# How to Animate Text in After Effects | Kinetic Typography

Learn everything that you need to know to make creative kinetic typography in After Effects like this.
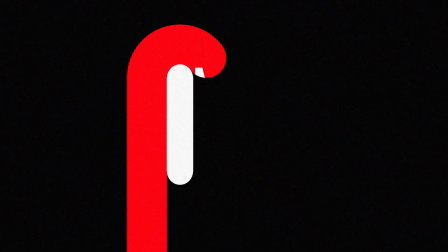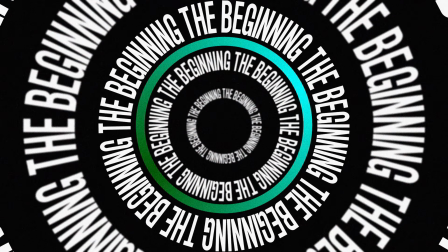Now, kinetic typography simply means moving text, and it's a staple of the motion designer's toolbox.
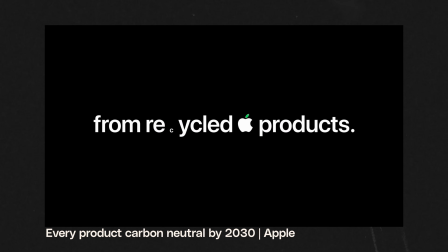From the earliest movie titles by Saul Bass to TV ads, lyric videos, and beyond,
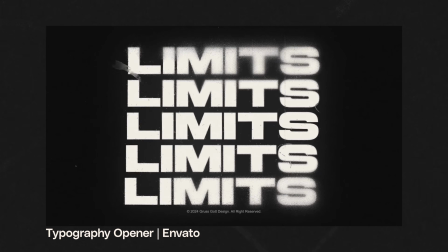moving text is everywhere, and you can set yourself apart by learning a few techniques and getting creative. In this tutorial, we'll be looking at this short kinetic typography animation, which is broken down into about 7 different techniques.
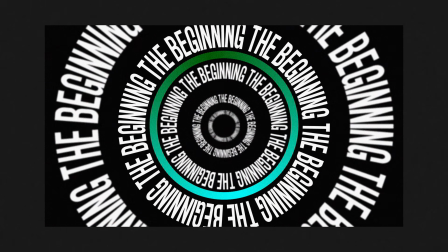We set out to create an almost Pixar-style opening with playful animated shapes, interesting text, and time to a jazzy music track. Now, as this tutorial is focused on moving text, we're only going to be looking at the kinetic typography effects used in this one, and we won't really be focusing too much on the animation of the shapes. But if you are keen to know how we made this animated gradient snake, then get subscribed to the channel and stay tuned, because I've got a breakout mini tut coming very soon, or maybe it's up right now, depending on when you're watching this. I digress. Let's jump into this first scene and start making some text move.
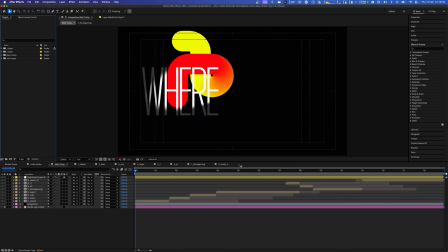Now, if you're interested, I'll link this entire After Effects file down below in the video description so you can download it and play along with me,
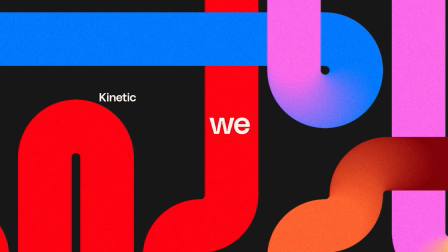and I'll get to a little bit more on that later. All right, we're in After Effects now. Let's just play through this composition just to sort of see how it's all put together,
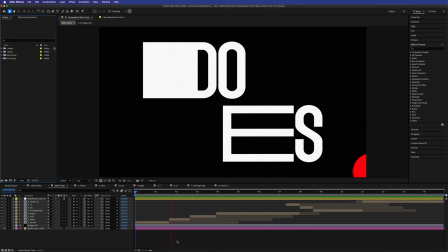and you'll start to get a feeling for where everything lies and where all of the different scenes come in. So where does one begin?
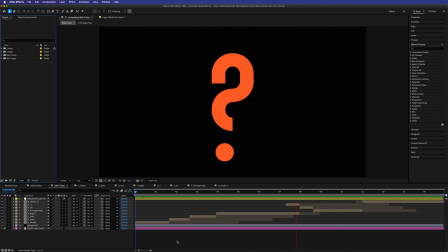There's a few scenes there, these kind of ball motifs at the beginning.
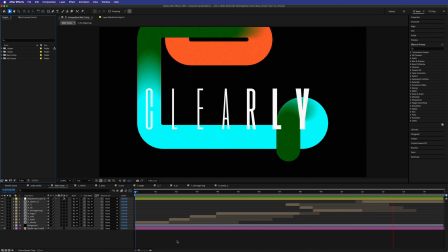Clearly. So that's the message of this animation.
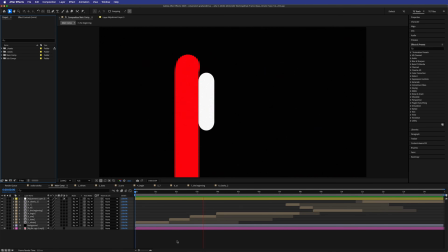And like I mentioned, we've got this kind of gradient snake moving through, and we will be teaching that in a little standalone tutorial because it's quite interesting the way I ended up putting that together.
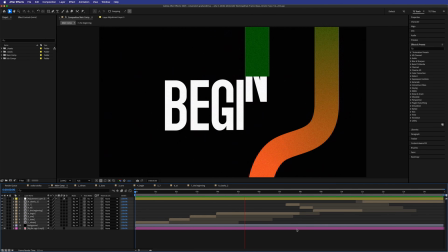Not natively something that you can do in After Effects, but I found a workaround. And then of course you've just got these different shapes that move through to kind of join all of the text up.
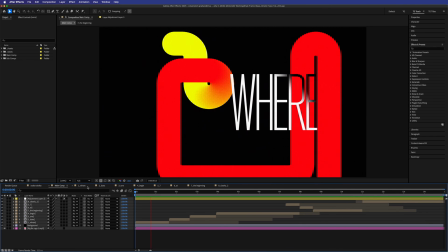But importantly, we're here to look at the text. So let's jump into our first comp here, which is where.
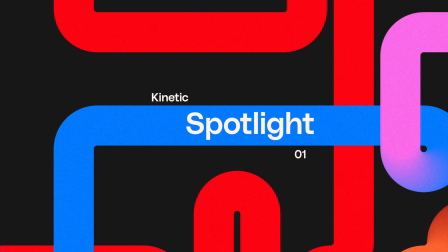So where, let's just play this through. It's very, very simple animation here. It's just moving back and forward.
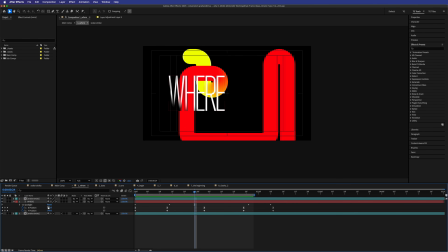So it's the text layer. We're moving back and forward. And I'll just turn off the snakes here so you can see exactly what's happening.
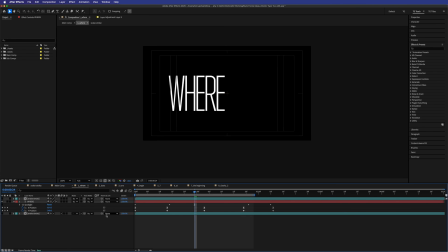And I'm going to, for the time being, turn off our CC spotlight, which is the first thing.
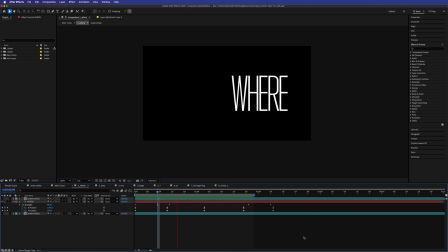It's really just a left to right animation here with some easing, and it's bouncing back and forward between those two things. Now, of course, you can just do easy ease, but you won't get, exactly the same range of motion. I'll show you what this looks like if it's just easy ease keyframes. And there we go, F9.
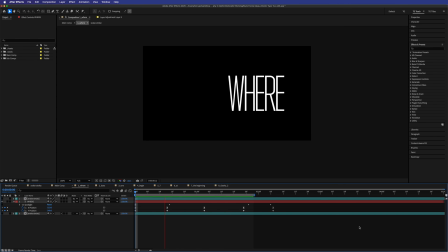Just moving back and forward. There's a bit of easing in and out, but it's not as dynamic as what I ended up creating. So I'm just going to undo that. And you can see here, this is the difference. This kind of fast in, fast out, fast in, fast out. And it really feels like the word is sort of avoiding the spotlight once we turn that on.
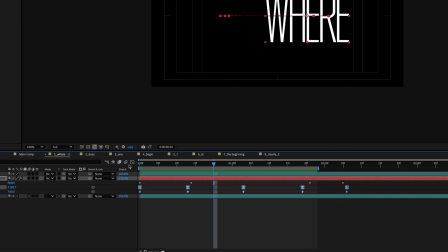So I'll show you in the graph editor what that looks like there. It's this kind of much more wavy, very fast in, very fast out, very fast in, very fast out, but then kind of slower at the peaks.
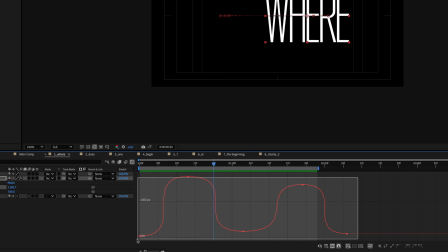And again, just to show you what it looks like in the graph editor, if you've got this just being easy ease, let's select all of these.
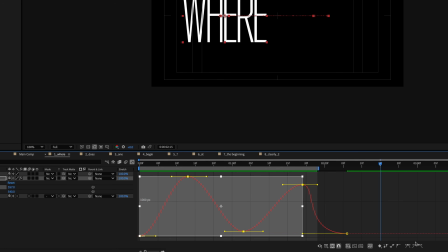If I can grab all of them, and we'll make them easy ease. That's what easy ease looks like on a curve. Easing in, easing out. What we had was fast in, fast out, fast in, fast out, but with this nice sort of slope in between.
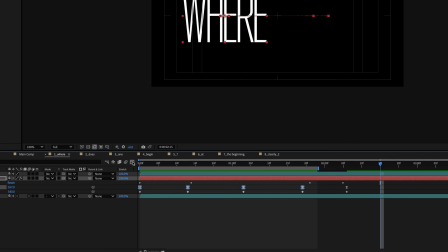So that's the graph editor for the where.
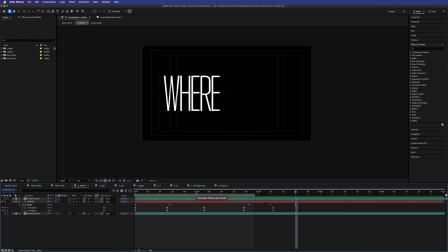And then because I wanted to have the word where, which is, a searching word, where is something, I wanted to have that kind of like darting between this spotlight.
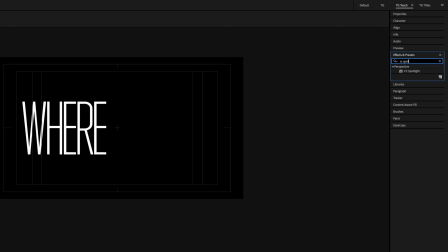And by the way, this is CC spotlight here, which is what we've dragged onto this one here.
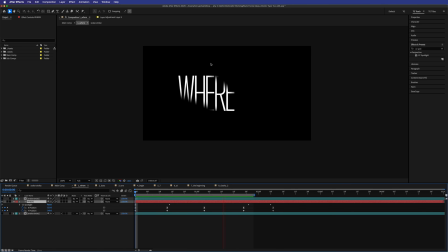We'll turn that on, and you can see here, it's just basically created this light, this point light source that you can program to move around. And so I just wanted the word to kind of go in and out of shadow, but still getting a little bit of it on the sides here.
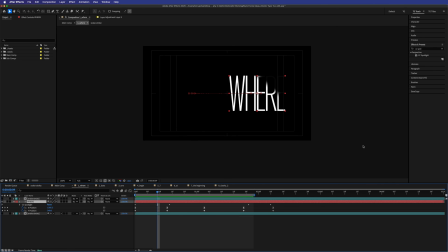So if you just had it done with masks and feathering and things like that, I mean, you could probably achieve it that way, but obviously it's better to just do it with CC Spotlight.
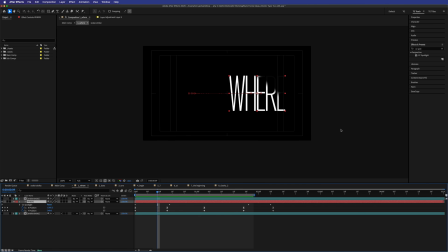If you've got the access to the tool there, why not use it? But what it means is that you can kind of control the fall off. And what I mean by that is this kind of like gradient into the shadow that we get. So you still do see the word there once it's in shadow, because obviously it's not going to go full darkness. I say obviously, like this is a real thing. But if you were to shine a spotlight on something like that, it would fall off gradually to darkness.
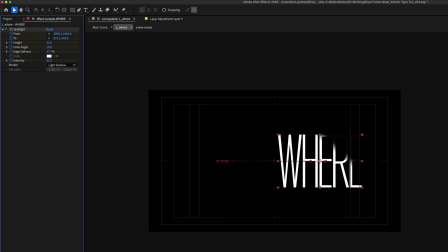So up in the effects controls panel here, you can see exactly what I've done.
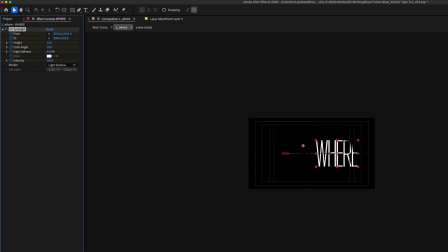If I click this and make sure I've got CC Spotlight selected here, you can see over time, these points are moving. So if I just drag them around, you can see that this is like the from point source, and this is the to point source.
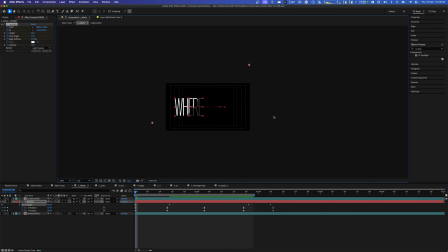So it's going from here to here. It's basically where the spotlight is shining from. And I'll just undo what I've just done then. And you can see if you move those around, you move where the point source is coming from. and where it's aiming towards, your options are basically endless in terms of where you want these lights to be hitting.
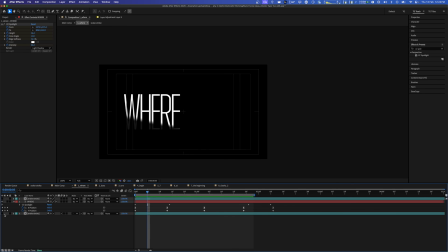So really, really a simple effect to start off with. And then of course we've got our snake stroke here, which is underneath behind the text.
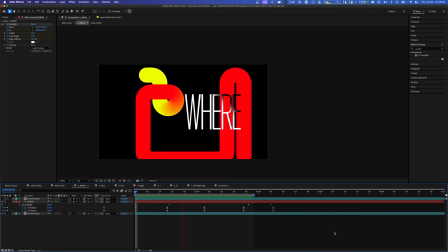And you can see that just playing through there. But as I was making this, I thought it would be fun to just add even just a tiny little bit of depth to this first one, even though this is a very basic way to start, just with basically some movement in and out and a point source light. So to add a little bit of depth, all I've done here is I've duplicated this snake stroke and put it in front of the text and then just masked it off here.
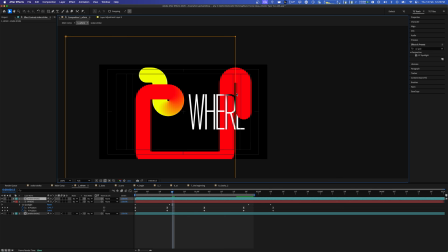If I open up my masks, you can see here, I've just masked it off. And if I shut the bottom layer off, you can see that more visually. Just masked it off so it looks like the wear is hiding behind that front thing. So therefore it kind of looks like, this part of the red is behind the text and this part is in front of the text.
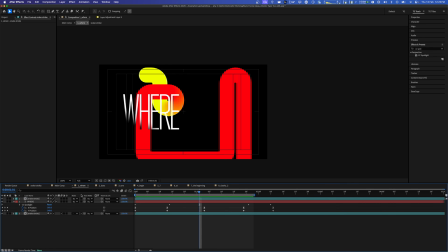Very, very simple effects here to add a little bit of depth to your animation. So starting off simple, let's move to something a little bit more complex.
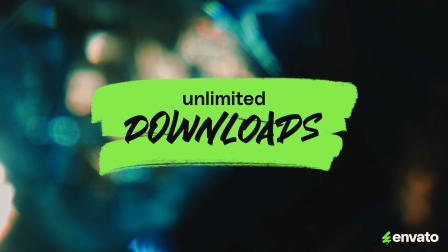This video is brought to you by Envato, the unlimited creative subscription. The broadest range of categories, everything that you need to make great videos.
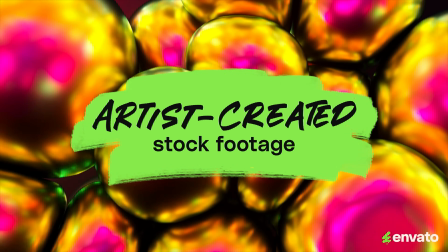Follow the link in the description and start creating now.
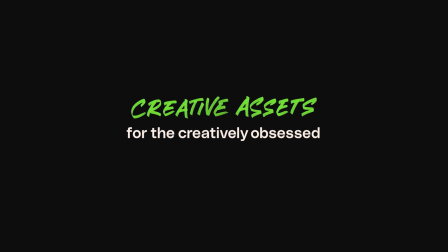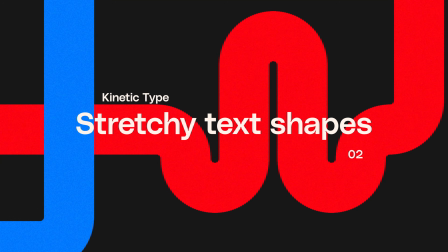So this is our second scene here, so does, and I really wanted to look at how we could do some big stretchy text here.
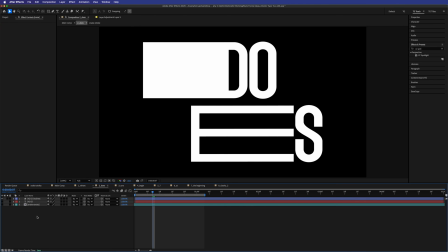So again, I'm gonna hide the colored lines here so we can just focus on the text.
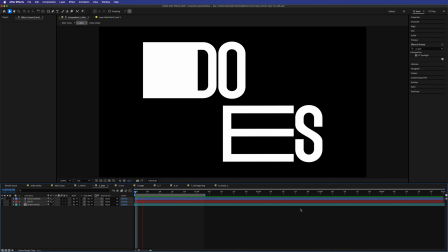And what's happening here? Well, basically we're converting the text, which is just a text layer, we're converting that to shapes.
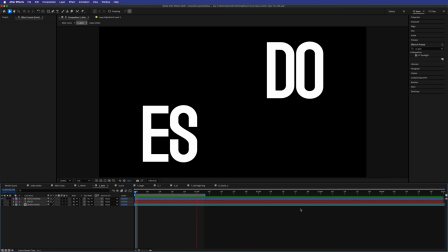So we're making it a shape layer from the text. I'll show you how to do that. And then we're just grabbing points and dragging them out over time. And I'll show you exactly what the process is. I'll just create a new comp so we can see that in action.
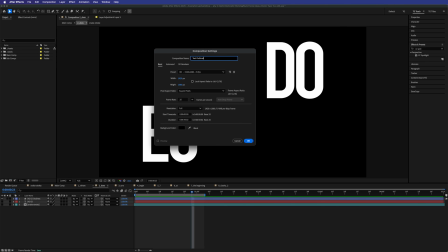So I'll create a new comp here. We'll just call this text outlines. And it does not need to be 6 minutes and 43 seconds long. So let's just make that, 10 seconds long.
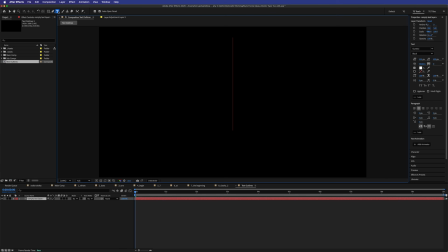And let's right click and go new text, or you can do this up here with your text tool or T on your keyboard. And let's make it the font that we've been using. Let's just pick a different word that's not does, because we've seen what that looks like in action. So I don't know, hey.
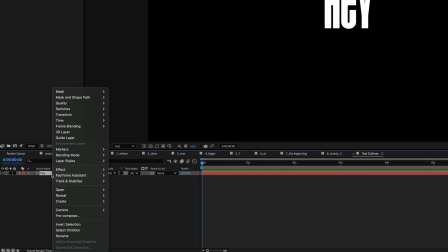So you right click down here on the text layer and you can go to create and then go create shapes from text. And so that now will hide your text layer, but basically create shapes from your text. And if I drop down here, go to your contents, and then for that, you've got contents for each letter.
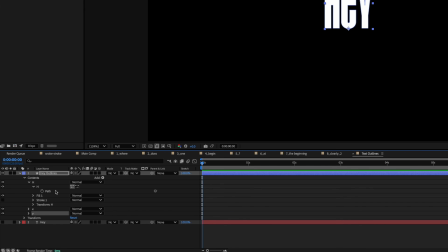And you can just keep twirling down until you finally find the path for each of these.
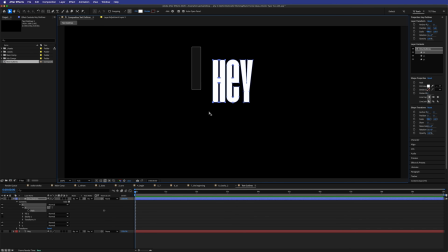Now that I've got the path, what I can do is highlight some and move them around. You can highlight all of them if you want, or you can highlight some of them. And then you just get creative on how you want these things to move.
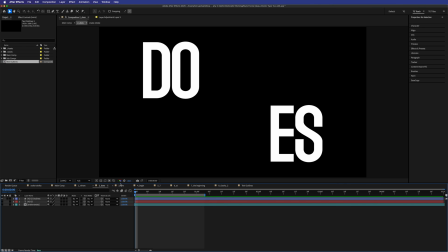So let's say, for instance, I want this to move side to side, like here. We will go to our text outlines and let's just bring it up.
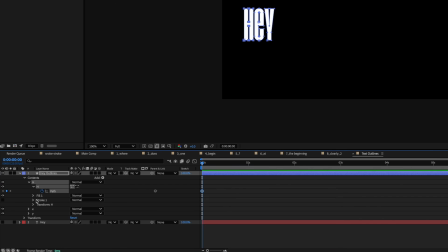We'll start the whole thing over here. Go to our path here, we'll hit a keyframe and we'll do that for each of our paths for our letters.
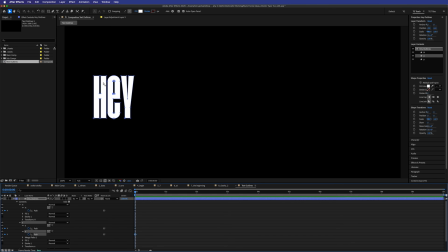And you'll see, for instance, with the E, there's an outside path and then an inside path. So anything like that, an O or an A or anything that's got sort of an inside path will have two of these paths down here.